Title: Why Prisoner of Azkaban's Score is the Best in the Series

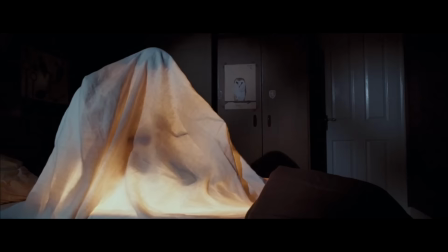Harry Potter and the Prisoner of Azkaban is the only Harry Potter DVD that I own. I can't remember when I bought it or where, but I can remember watching and re-watching it through my teenage years.
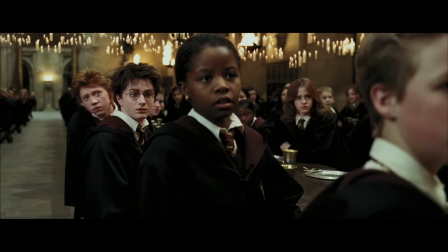It was released when I was 13, the same age that Harry is when he enters Hogwarts for his third year, and it seemed to be the only film in the series that I would always return to,
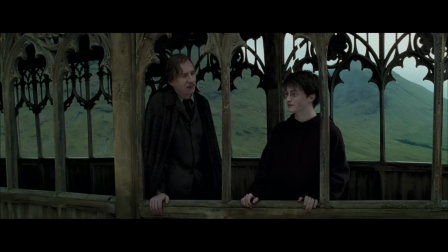but I wasn't sure why. But then, last year, I put it on again, and it became clear to me.
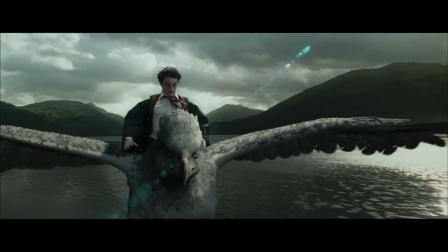It was the tone, the subtlety of treatment, the reality of the world, and most importantly for me, the score.
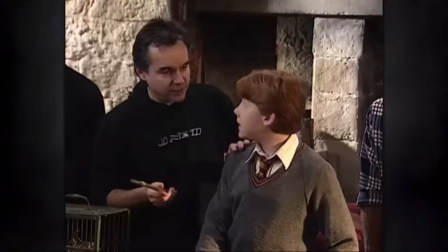There are a number of reasons why Azkaban is a departure, but it can mostly be ascribed to a change in director.
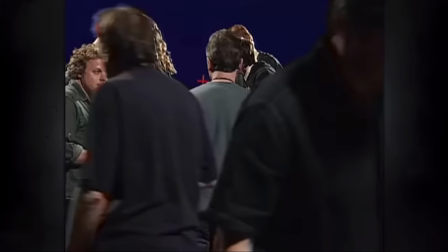Chris Columbus had decided to step back from directing the series whilst working on Chamber of Secrets, so it fell to the creative team to find someone new.
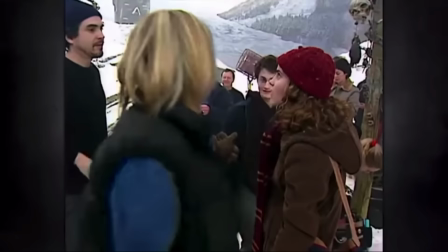Alfonso Cuaron was brought in to reimagine the cinematic world of Harry Potter.
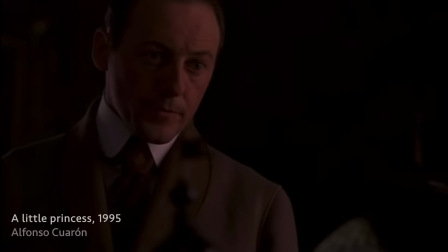This was a director whose previous high-profile films about children had not relied upon Hollywood cliches or archetypes,
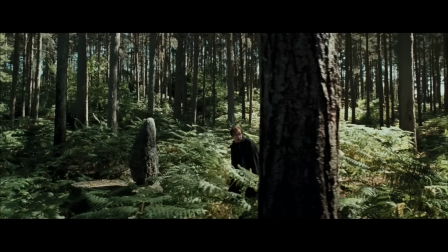but dealt instead with the emotional essence of being a child and dealing with growing up. His approach to Azkaban was to treat it as a story about family,
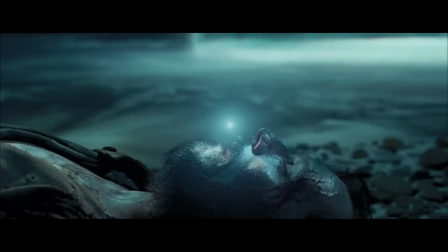relationships and love that happened to be set in a magical world, instead of one driven by the magical elements.
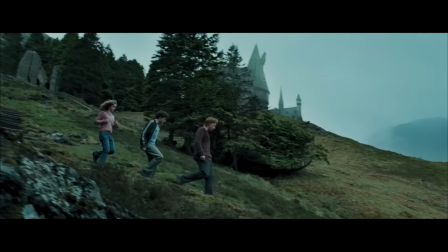He brought new artistic cinematic techniques, designed longer, more developed shots, used a darker colour palette and daringly redesigned Hogwarts. thoughts.
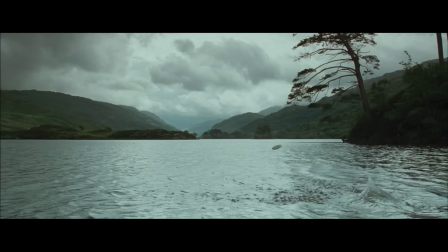Hagrid's hut was moved, he added the footbridge and shot the outdoor scenes in Glencoe and Loch Ness.
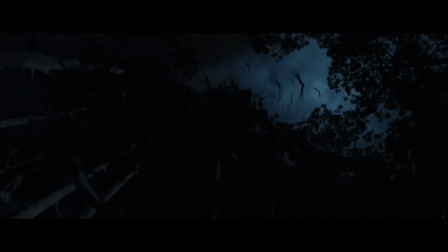He wanted the world to feel more real, more alive and more connected to nature.
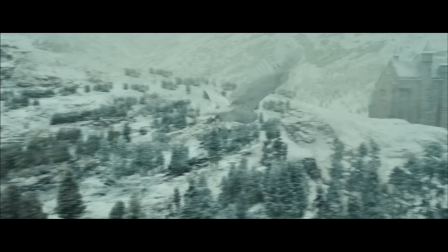And you can see this clearly in the way that Cuaron jumps forward in time by using the transition from season to season.
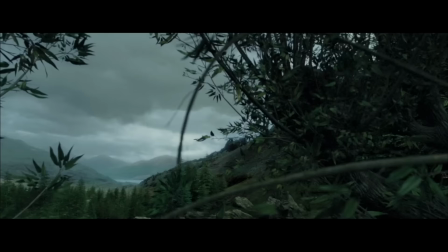This naturalistic approach and the shift in visual landscape though had to be accompanied by a shift in the sonic landscape.
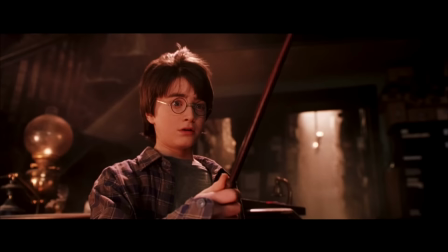John Williams' scores for the first two films were used primarily to embody the fantasy elements of the world, to act as an accompaniment to anything magical that was happening on screen.
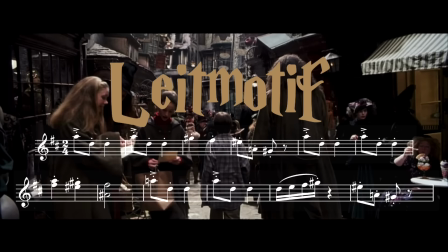He used a number of leitmotifs, musical ideas that are associated with a character, feeling or event.
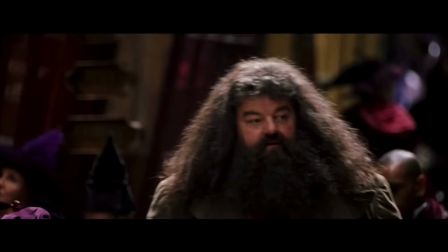The scores for these two films were mainly in one style, late romantic orchestral music, inspired by composers like Korngold, Mahler and Tchaikovsky.
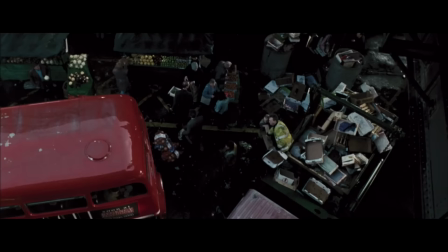But this wouldn't work when paired with Cuaron's approach for Prisoner of Azkaban. Williams stripped back his motifs for the third film.
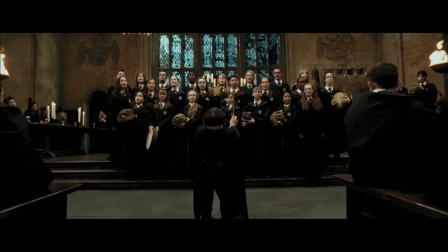The only idea that was reused more than once was Hedwig's theme, and a variant of it in the form of Double Trouble, and he introduced only a small number of new motifs.
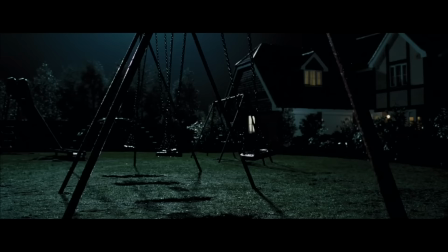But the largest change that Williams made was to produce music in a number of different styles.
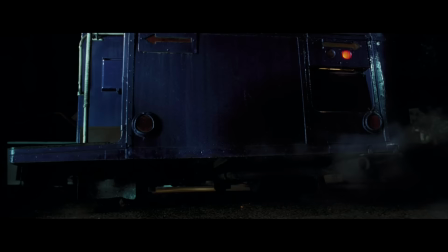The score still relies heavily on romantic orchestral music, but it also uses experimental jazz for the night bus sequence,
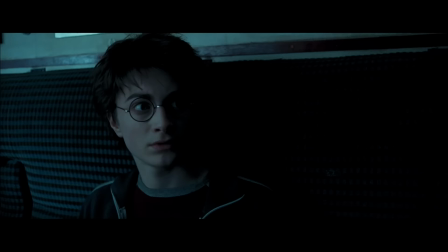avant-garde orchestral music for the Dementors and the Boggart, it,
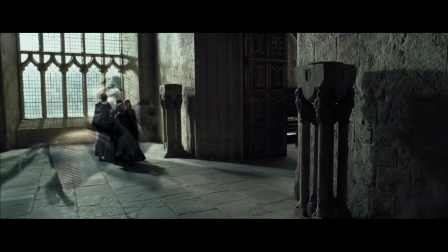choral music to represent the Patronus charm, and a medieval ensemble to accompany scenes in and around Hogwarts.
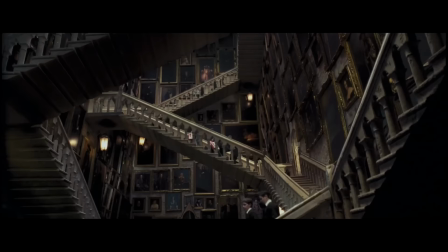This was to move in line with Cuaron's desire to make the world more realistic.
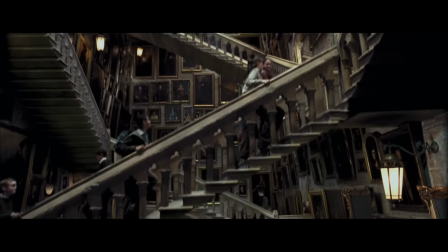The music was also designed by Williams and Cuaron to serve the action, not merely accompany it,
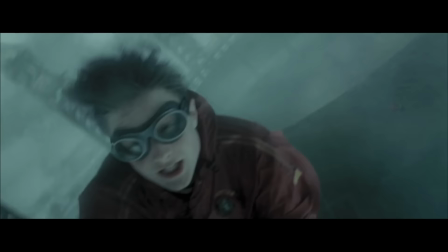and with the shift to longer, more developed sequences, Williams had to create musical ideas that could be drawn out,
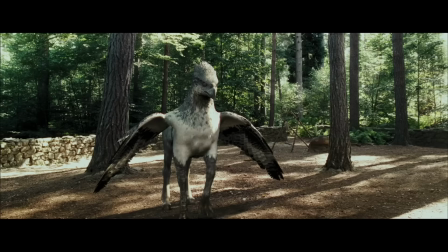and then match the emotional and physical weight of the visuals. This is demonstrated perfectly in Buckbeak's flight.
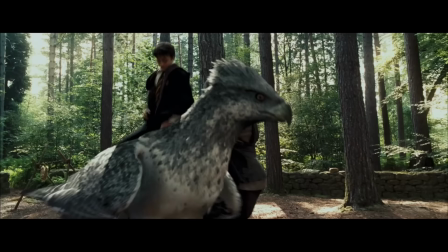The music in this sequence, its harmonic and rhythmical shifts are all designed to carefully reflect the visual cues throughout.
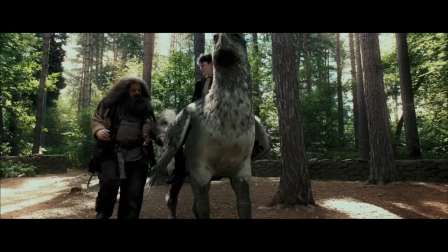It begins with thunderous timpani and tom-toms to match the beating of Buckbeak's hooves,
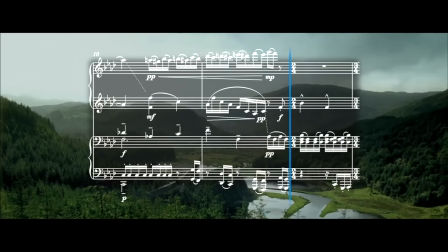then an ascending string line as they take off, followed by rising horn and woodwind lines.
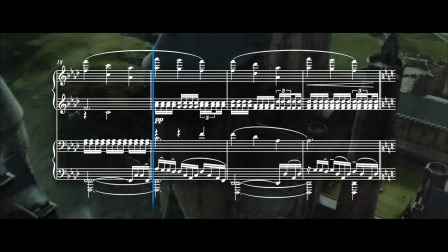The soaring tune in F minor that we then hear feels almost weightless, with the strings gliding above the rhythmical patterns in the woodwind and brass,
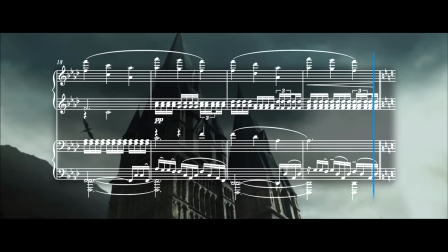but the music shifts even higher into B minor up an augmented fourth,
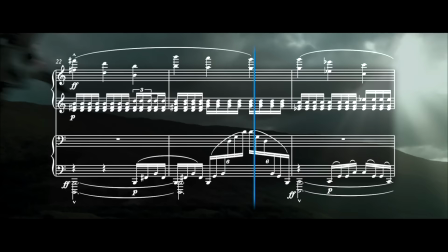then into C minor up a semitone.
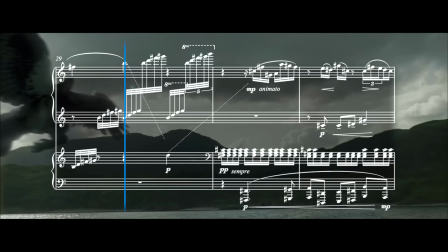Then as Buckbeak heads down towards the lake, the score moves to music with faster subdivisions, as well as a much faster harmonic rhythm.
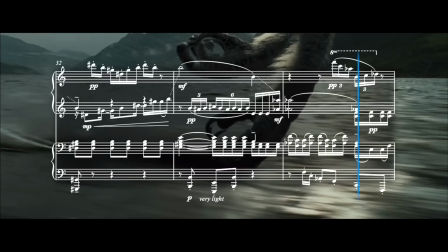The chords change every bar now, from D-flat major to B minor to F-sharp minor to C-sharp minor and so on.
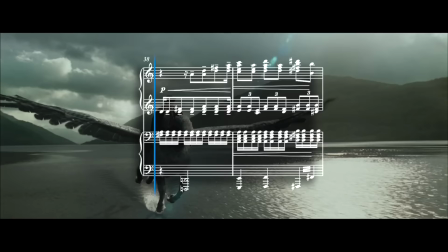The unsettled nature of the music gives the feeling of joyous, restless energy. Then, as Harry stretches out his arms, we return to the opening melody, now in E minor.
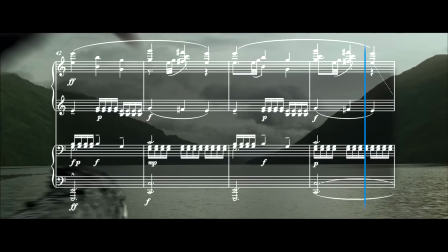This is the first time Harry has felt free. He is experiencing complete freedom and complete joy.
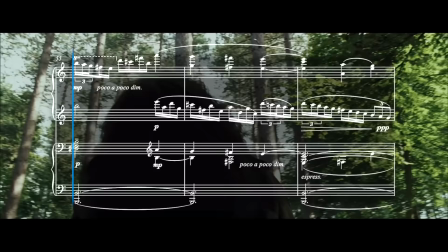Finally, as they float back to the ground, we then hear descending lines in the woodwind and percussion, leading
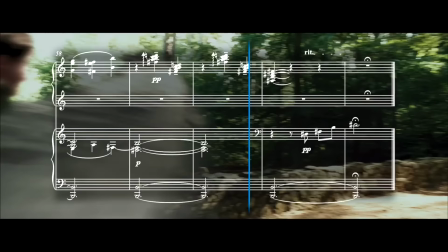to the B major tonality that finishes the sequence. The music in this scene allows you to feel the action instead of just looking at it.
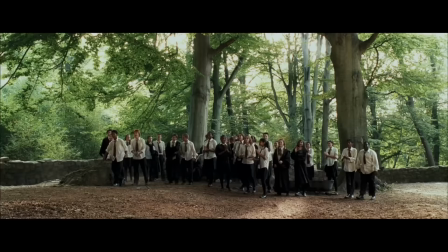It allows you to experience what Harry is experiencing.
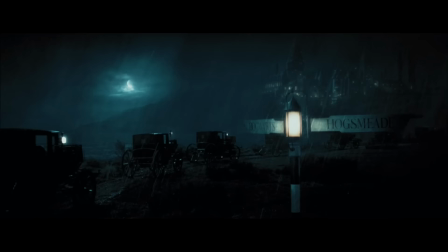This focus on the literal, and the weight that is placed on creating a living cinematic world in Azkaban, leads to some incredibly inventive musical features.
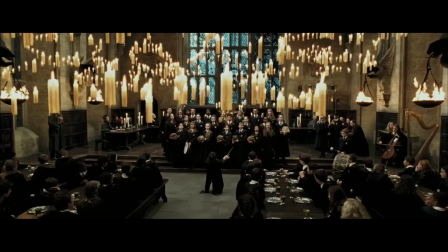The most prominent of these is the use of diegetic or source music, music that features as part of the world instead of being part of the accompanying incidental music that makes up the score.
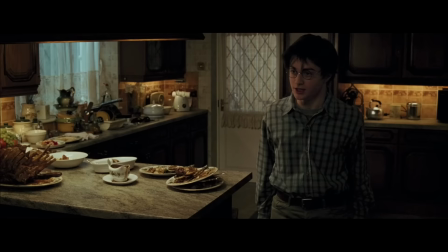Perhaps the most interesting example happens right at the beginning of the film, when Aunt Marge is visiting the Dursleys and is literally blown up by Harry.
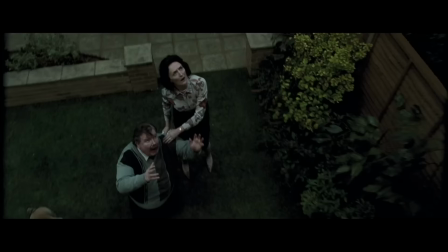As Aunt Marge starts to slowly expand, we hear a chirpy waltz in G major.
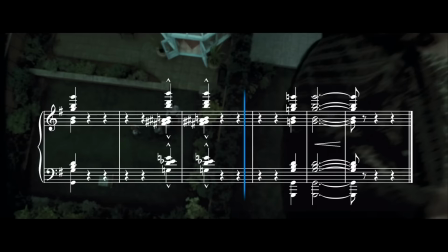When she eventually floats away, the waltz finishes on a bombastic G major chord.
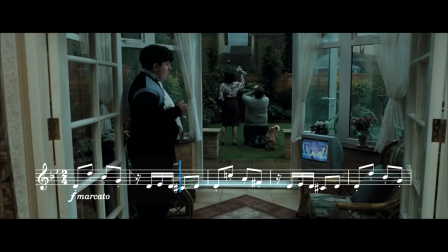It then cuts straight away to Dudley fixated on the Boreham dancers on the TV, where we hear La Cumpasita, a tango, played in G minor.
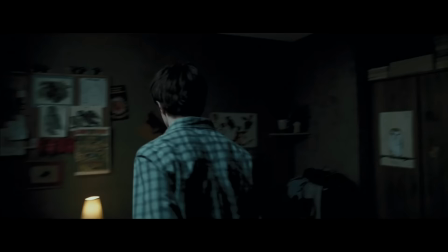The camera then shifts to Harry, who storms up to his bedroom, slams the door, and we hear a gentle tune played on a Celeste in G minor.
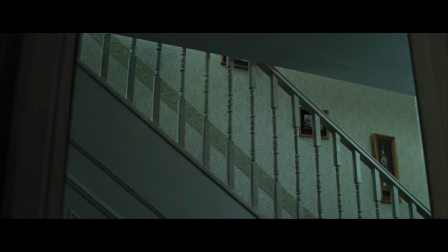The continuity of harmonic language here, the fact that all the ideas are in G major or G minor,
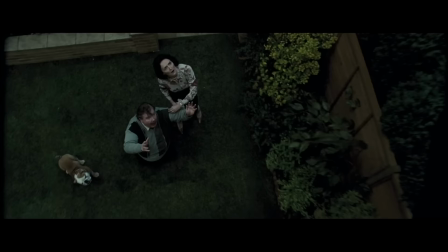is so subtle but crucial, as it provides a link between the incidental and the diegetic music,
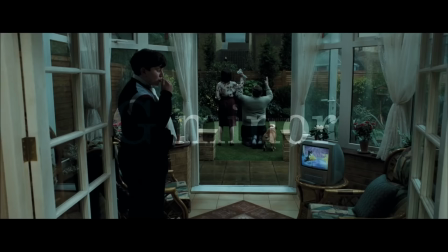from the absurdist visuals of Aunt Marge flying off, back into the real world, back inside the house, into Harry's mind.
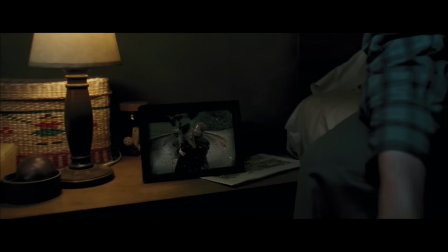So when we see Harry looking longingly at the photograph of his parents, this moment of deep sadness and fragility is felt even more acutely. This theme, this motif, which is introduced for the first time here,
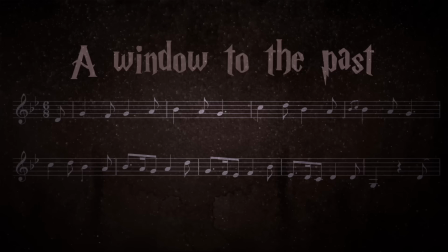is the most important musical idea in the whole of Prisoner of Azkaban, and perhaps John Williams' finest in all of his output.
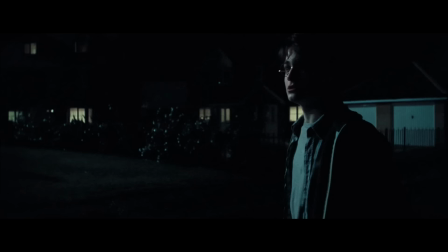This is a window to the past, although I think of it more as a theme of longing, of family and of love.
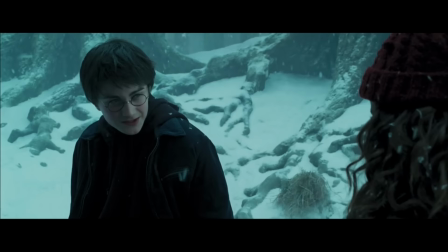The Prisoner of Azkaban is ultimately a narrative journey.
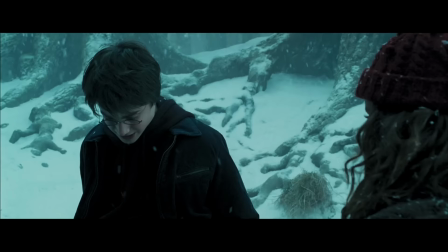Harry is learning to embrace the reality of the death of his parents, but is also coming to terms with his relationship with Sirius Black.
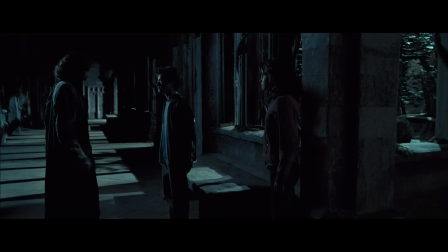This melodic theme therefore has to develop with a shift in Harry's understanding as he learns the truth. And John Williams does this in a very intelligent way, through instrumentation.
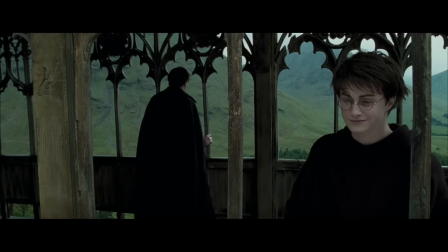A Window to the Past is first played by the Celeste, the bell-like instrument that was famously used for Hedwig's theme,
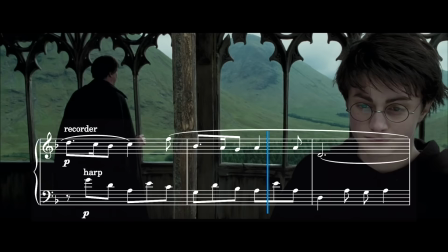but the second time we hear it, it's played by a recorder, accompanied by the harp and eventually strings and an oboe.
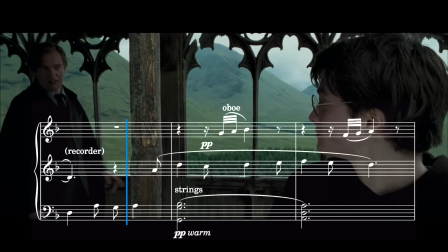The softer sound of the recorder lends a more plaintive, grounded feel to the melody. It's tinged with nostalgia, but there was a warmth that was missing from the first time we heard the motif.
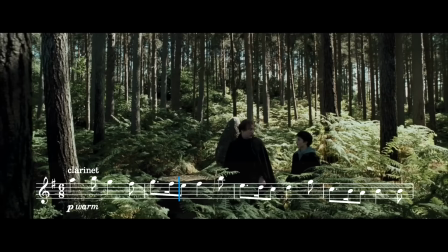We then hear it played by the clarinet, followed by the flute, the second time Lupin discusses Harry's past with him, leading
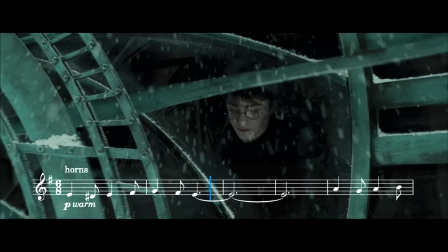naturally into the soft horn rendition of the tune as Harry looks out on his friends leaving for Hogsmeade.
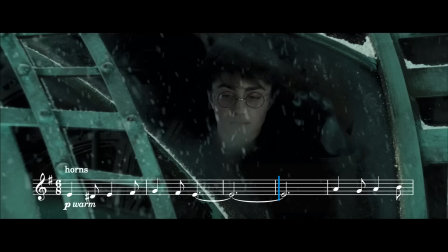The horn version seems to be a direct evolution of the version played by the recorder. character, it feels like the motif is building and growing.
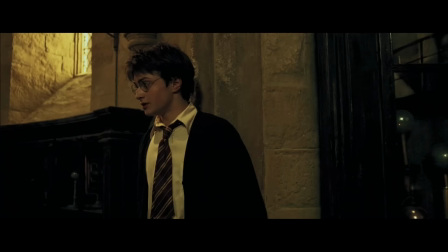And although the association hasn't been made yet, the horn version will eventually come to represent much more than loss or sadness.
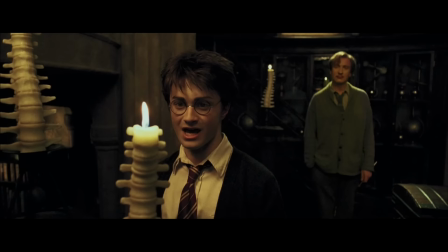Harry will ultimately use his longing for love and connection to give him strength.